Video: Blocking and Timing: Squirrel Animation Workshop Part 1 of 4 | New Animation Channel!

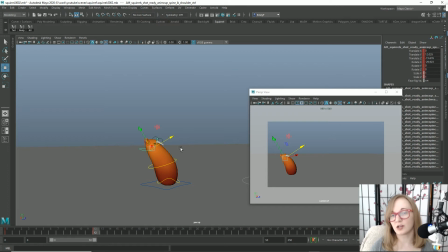I like to only key translation and or rotation, so that way I don't get all these like weird extra keys for things like on scale, or if you have any sort of set driven keys, you can get some weird stuff for that. So when I am animating,
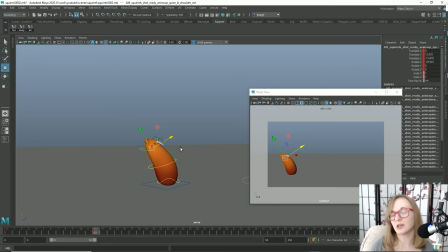I like to hit Shift W or Shift E as a means to only key on translation or rotation respectively. All right, so when he goes and he takes off here, I'm going to first set all these keys back to 0, so we know what his default position is.
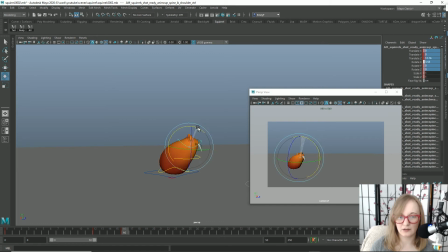But for his takeoff pose, he's got to lead with his head. And you might think, oh, we should go like this, right? Because it's the opposite. It's the backward C to the forward C. Yes, potentially, but in this case,
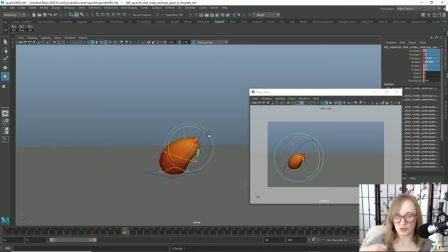we want this character to basically pull with his head. So he will lean forward at some point, but then he's gonna reach forward. So it's more of an S shape that he's gonna do to take off of the ground.
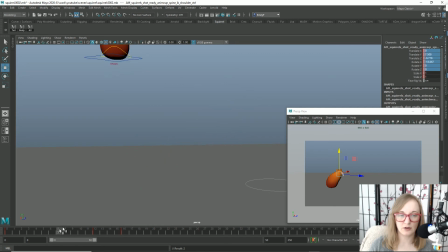Again, we will take care of other controls later, but for now we're just focusing on this head control. So there's his landing and his takeoff. And then obviously we need the bread and butter of animation of putting in this squash.
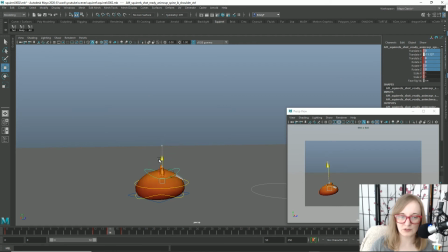And we're going to go super squash mode with this. Maybe not quite that much. But there we go. So let's see how that looks. Look at that. It's got a nice little oomph to it.
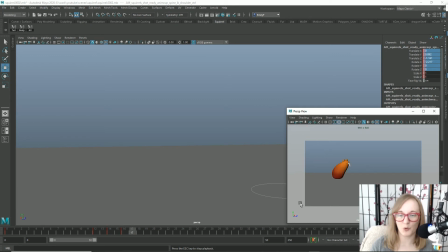Now, obviously it looks really funny after this point because he's not continuing the stretch and squash. But there you go. That's a very basic squash and then stretch with him leading off.
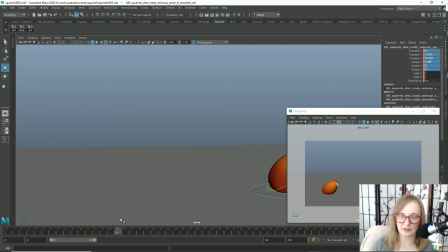Again, I definitely want to finesse these curves here, or these the silhouettes of the body that's being made. But for now, we're just getting in some really rudimentary stretch and squash. But the thing is, he's coming from high up, where he's not completely stretched out all the way.
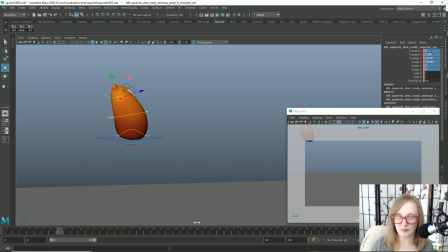So at first, at the beginning of our animation, this is going to be a little bit closer to 0. Let's actually go ahead and just 0 this out. But we're going to add a little bit in there.
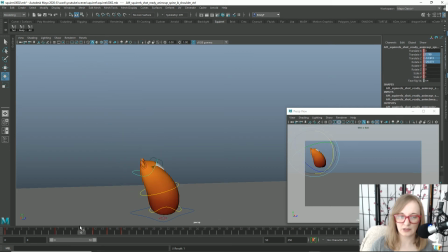So that way, as he comes down, his head is really kind of hanging back as his rear comes forward. And then once he gets up to this high pose up here, so we can take a look at our graph editor,
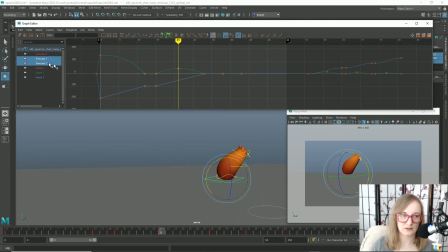and if we select the cog control again, the center of gravity, we can look at our translate Y, and that is our high pose, our extreme pose right here. And this is about where
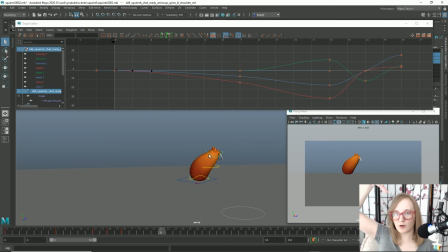he's going to kind of do like a little pendulum thing where his head sort of stays in the air as his rear end swings forward and starts making the trek back down again.
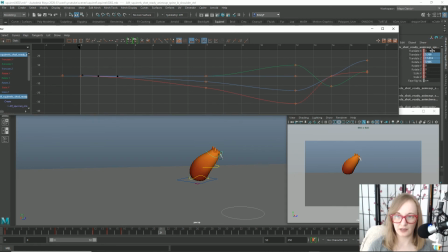So we'll zero out the head once again at this pose. And if you really want to do a quick thing, and I don't like copying and pasting animation keyframes all the time,
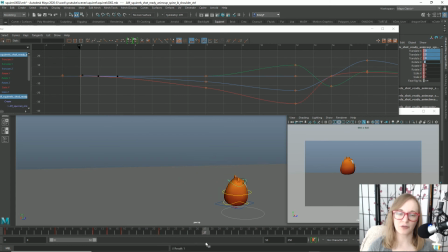like as a final solution, but as a quick thing, what we can do here is at his next contact pose, frame 28, we can take the pose from his head at frame 12,
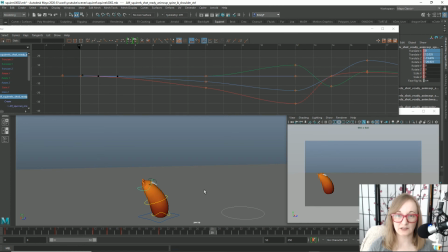and if we middle click drag over to frame 28, since the head control is relative to the center of gravity control, we can just middle click and drag to copy the frame and hit Shift W, Shift E again. And there you go. He's got this pose.